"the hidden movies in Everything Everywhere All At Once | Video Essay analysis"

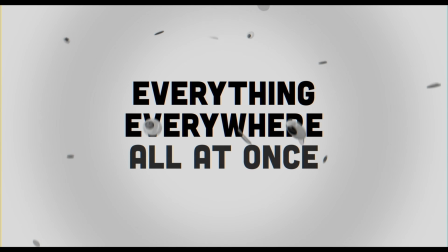Everything Everywhere All at Once has taken the world by storm, or film Twitter anyway.
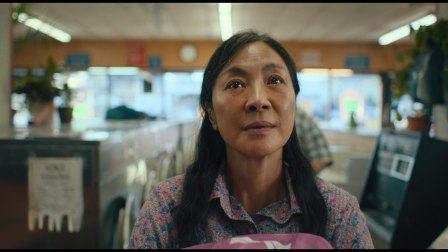The story of a multiverse-hopping Michelle Yeoh has captured the hearts of viewing
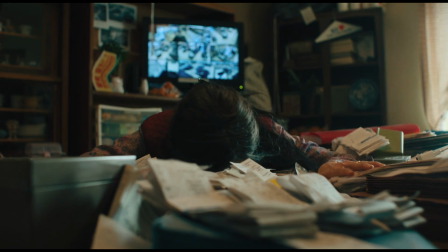audiences in a way that was perhaps unexpected from a movie that's so odd.
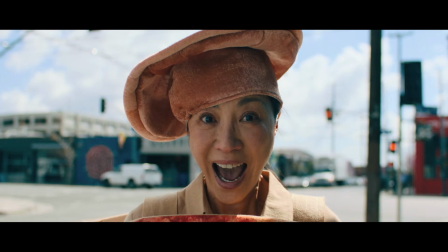But did you realise that in order to give the alternate universes visited by Evelyn their own distinctive identities,
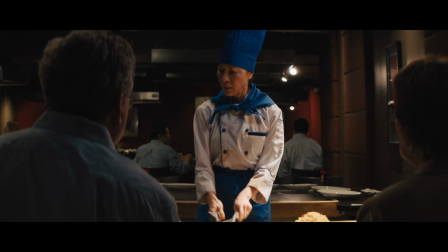each world is influenced by famous movies?
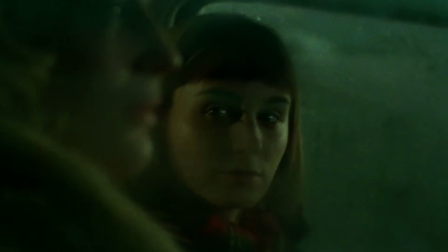Here's a 5-minute deep dive into how directing duo The Daniels made Everything
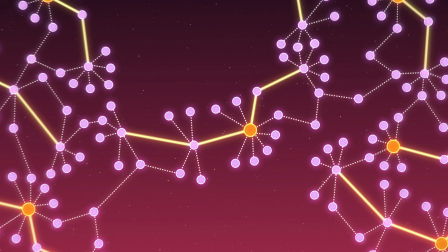Everywhere All at Once feel so original by paying tribute to classic films.
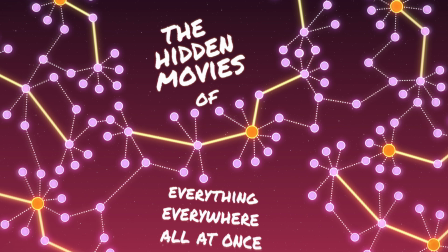And of course, spoilers throughout.
Mrs. Wang, are you with us? I am paying attention.
Much of the actual plot of Everything, you know what, I'll call it that to save my voice, thank you very much. Much of the plot is set in two very similar worlds.
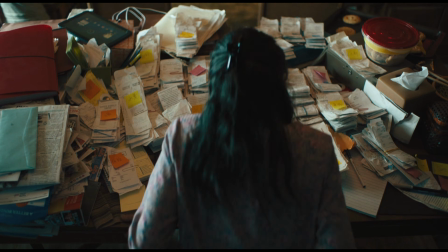One in which Evelyn's disastrous trip to the IRS ends in her being sent away to refile her taxes,
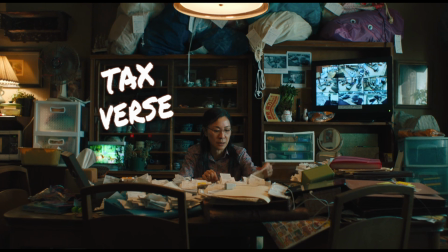dubbed the Tax Verse by the creative team,
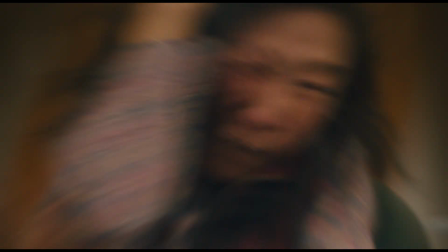and another world in which the IRS visit ends in a massive fight with multiple magically powered people,
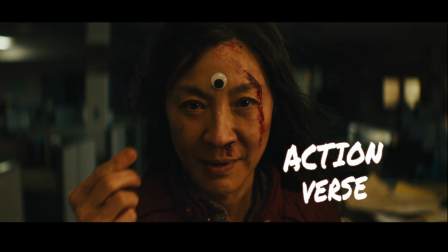dubbed the Action Verse.
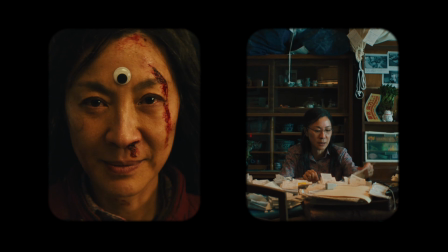Despite their plot divergence, the style of these two worlds seem relatively similar, with some subtle differences.
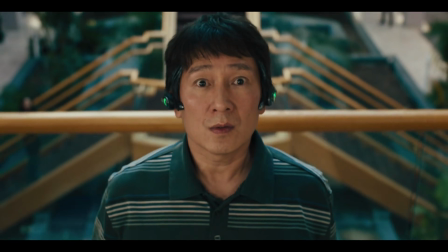In the Action Verse, the film switches mostly to anamorphic lenses, a kind of lens typically used in blockbuster action movies.
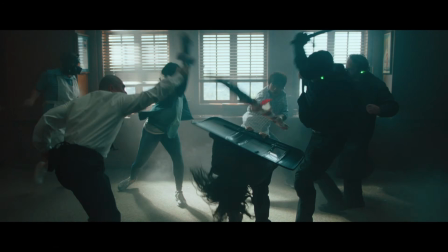Cinematographer Larkin Sepul refers to this as a 1990s action vibe, referencing Die Hard specifically.
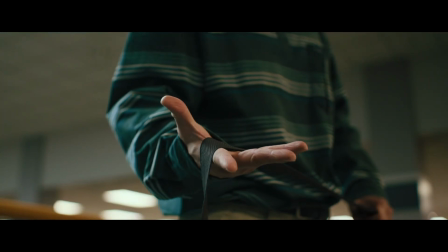Switching to anamorphic is also accompanied by a change in aspect ratio, these black bars around the image.
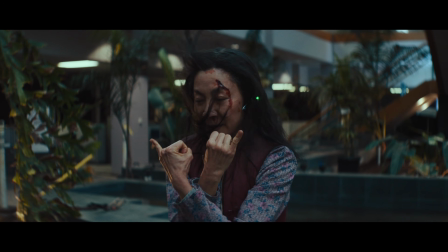In the Action Verse, we also see more dynamic framing, necessary for the fight sequences.
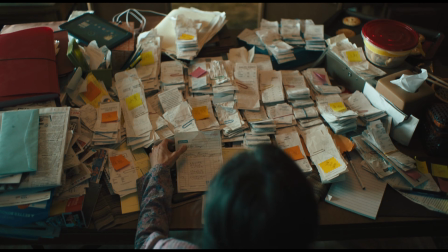In the Tax Verse, the film stays on spherical lenses.
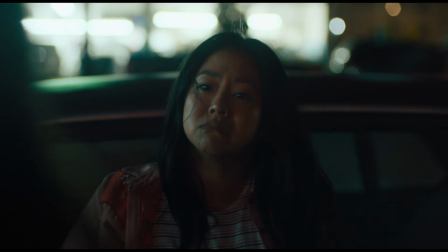The framing is more symmetrical and uses negative space, common drama filmmaking techniques. Perhaps the most developed alternate universe is the movie star verse,
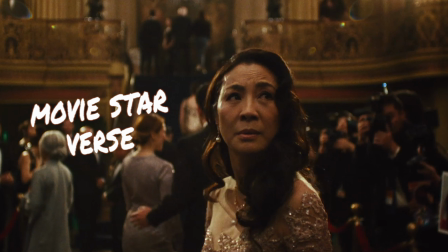where Evelyn stayed in China, trained in martial arts, and became a famous actor.
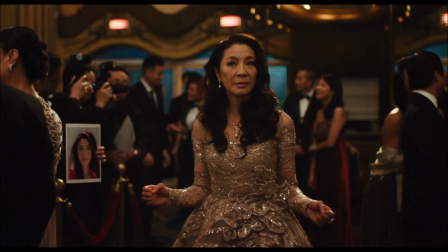The plotline that unfolds here is a bittersweet meeting with an unrecognisable Waymond.
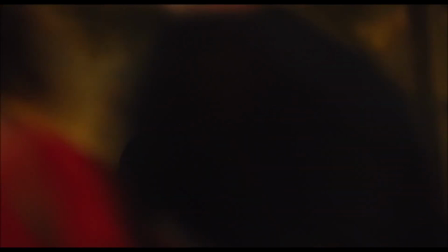Riffing on themes of lost love, this sequence plays with visuals from the films of Wong Kar-wai.
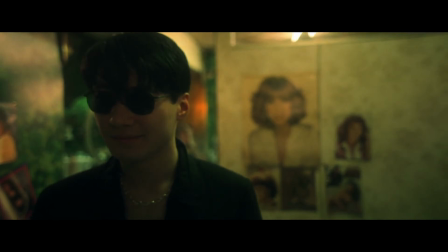Wong Kar-wai is a Hong Kong film director famous for his collaborations with cinematographer Christopher Doyle,
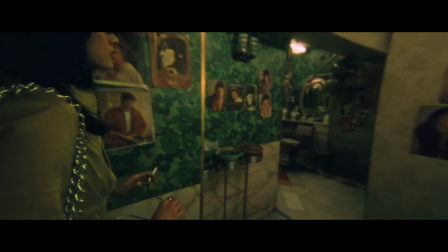creating a highly identifiable visual style while telling bittersweet stories.
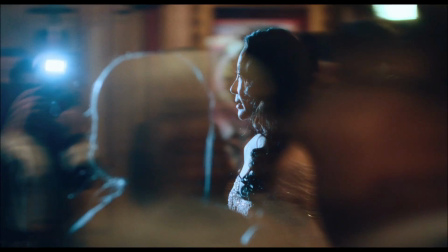The movie star verse features a very distinctive visual device called step printing, which is commonly used in Wong Kar-wai movies.
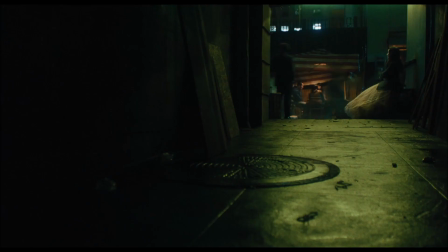Here, the camera operates at a lower frame rate, with the shutter open for longer, creating a blurry, stuttering motion. Then, the film is slowed down by duplicating frames.
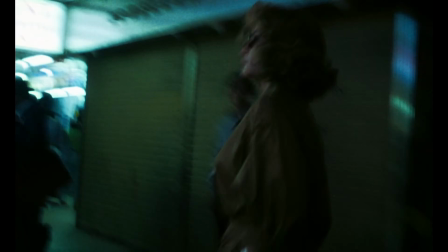The end result can make some people feel a bit sick, but it also presents opportunities for beautiful imagery. The other trademark of Wong Kar-wai in this sequence is the green tint.
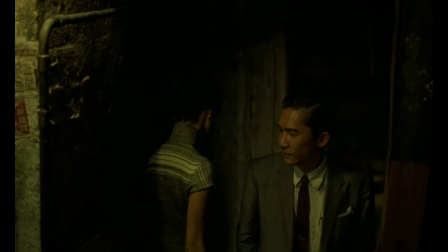In interviews, Sepul has spoken about looking for visual markers that can be quickly identified by viewers, as a way of showing the difference between these universes.
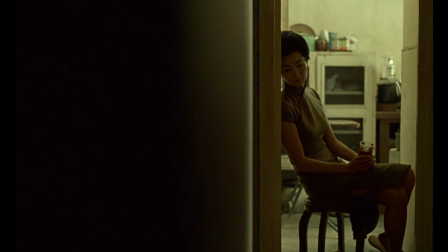A strong green tint, or really any notable colour palette, is a clear example of that.
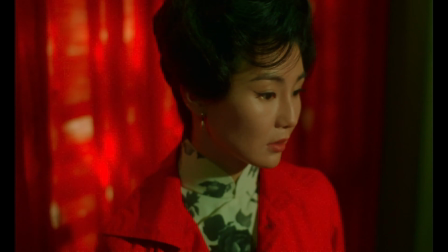And while we're on the subject of colour, let's look into the next verse.
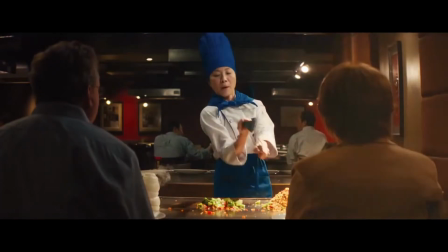Easily my favourite joke in the movie, this is a callback to an earlier sequence where Evelyn mistook the rat in Ratatouille for a raccoon.
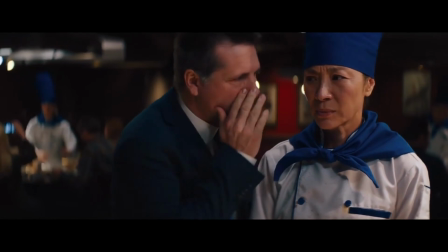As such, this verse is full of references to Pixar, including an uncredited Randy Newman song playing in the kitchen scene.
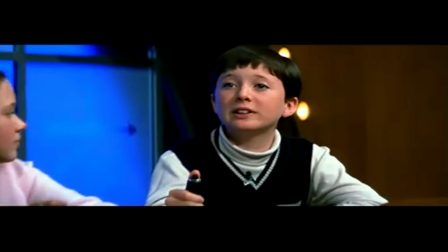However, it might surprise you to know that the visual influences actually stem from early Paul Thomas Anderson films, in particular Magnolia.
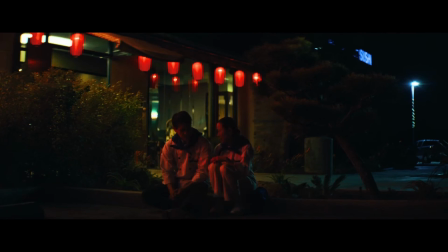Bright primary colours like reds and blues dominate the frame, and skin tones are very rich and vibrant.
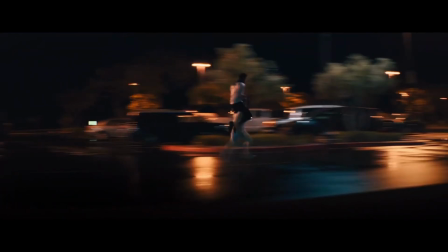Now, why exactly this look was chosen to reflect this magical raccoon reality, I could not tell you, but it certainly is identifiable.
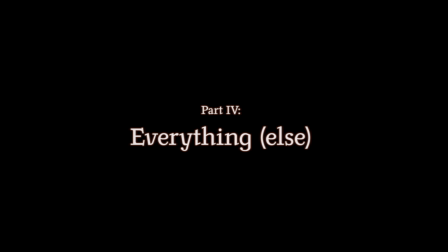Other universes are much more briefly portrayed on screen.
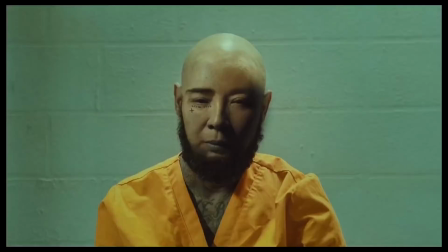In fact, plenty of these were filmed in only a few days, as the production crew hopped between backlot sets.
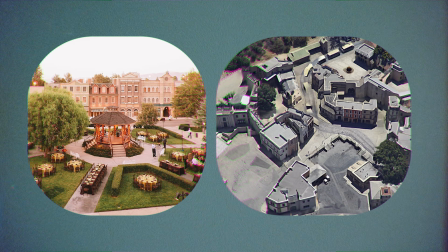These are pre-built sets that you get in a lot of big movie studios.
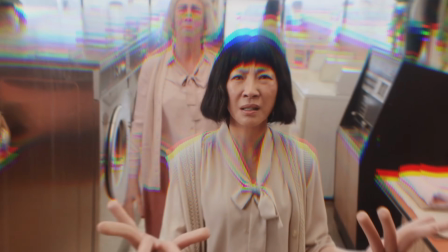One example is the world in which Evelyn is in prison. The Hot Dog Verse draws mostly on Todd Haynes movies,
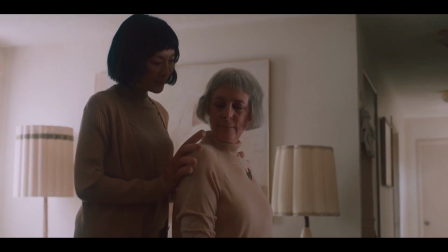riffing on Carol's portrayal of a lesbian relationship, like the one between Hot Dog Evelyn and Hot Dog Jamie Lee Curtis.
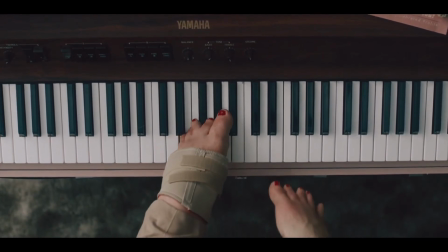What a sentence. You gotta love this film, haven't you?
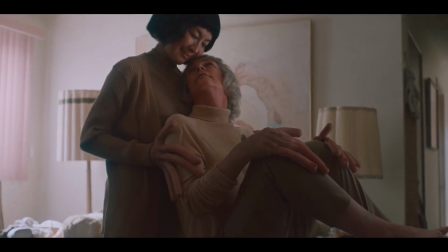The low contrast pastel colour palette and period style production design all point in this direction.
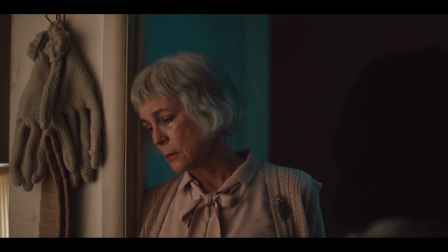It's also presented in the 2:1 aspect ratio, now commonly used by Netflix comedies.
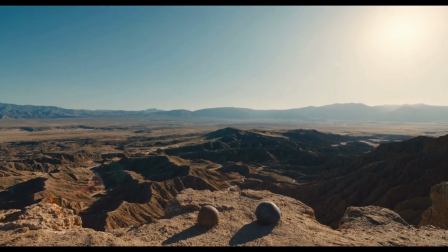The Rocks verse is a reference to Kubrick films and was originally intended to be shot on IMAX film.
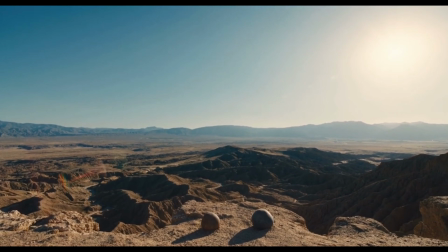This proved too difficult for a variety of logistical reasons, but was shot with master prime lenses for an epic feel. Of course, this isn't the only Kubrick reference in the movie.
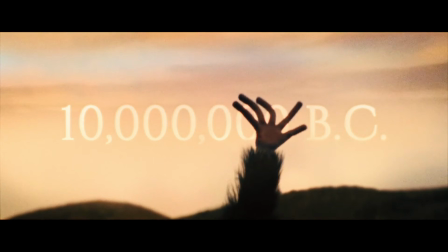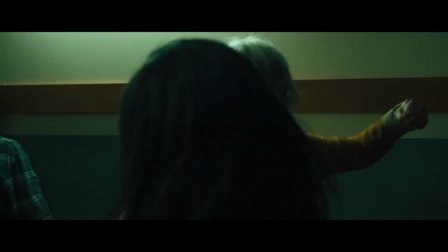Dotted throughout the film, there are also references to kung fu movies.
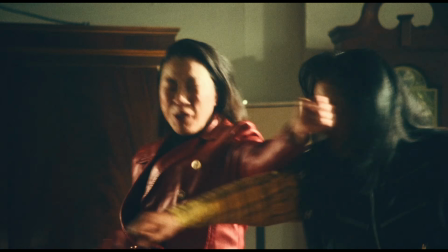Movie star Evelyn is shown in a grainy training montage where zoom lenses are used to evoke 70s kung fu cinema.
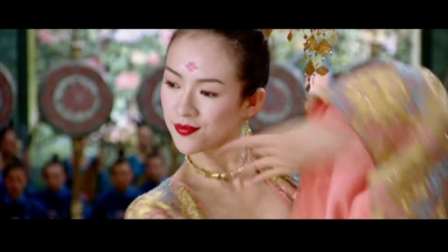And one of Jobu and Evelyn's confrontations takes place in a forest, referencing wuxia movies,
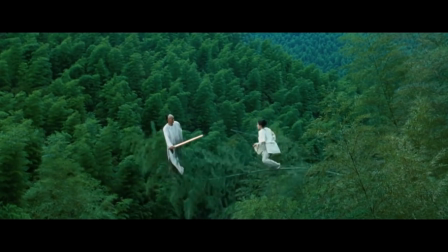a style of martial arts film known for its epic fight scenes, like Crouching Tiger, Hidden Dragon or The House of Flying Daggers.
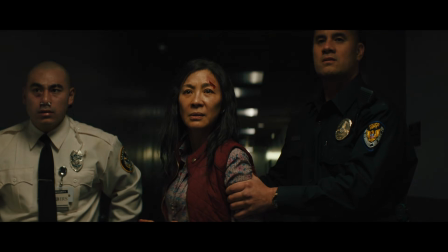Watching a movie like Everything Everywhere All at Once, it's tempting just to sit back and let it wash over you.
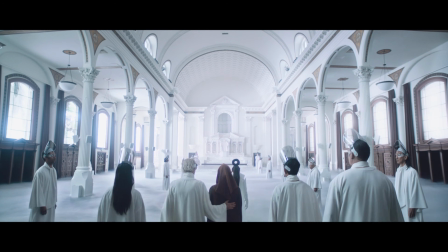But it's a testament to the skills of the filmmakers involved, the directors,
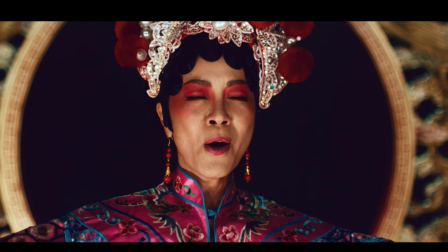cinematographer, production designers, editors, and so on,
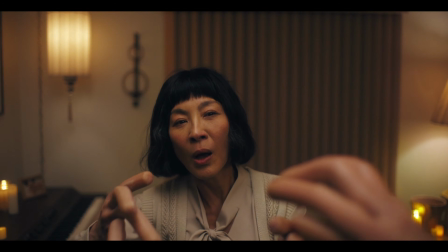that such a complicated and absurd story feels so impactful and easy to follow.
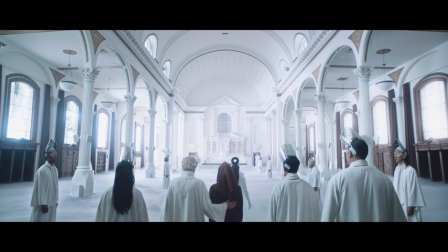And using other movies' visual styles as a jumping off point is just one trick for doing that.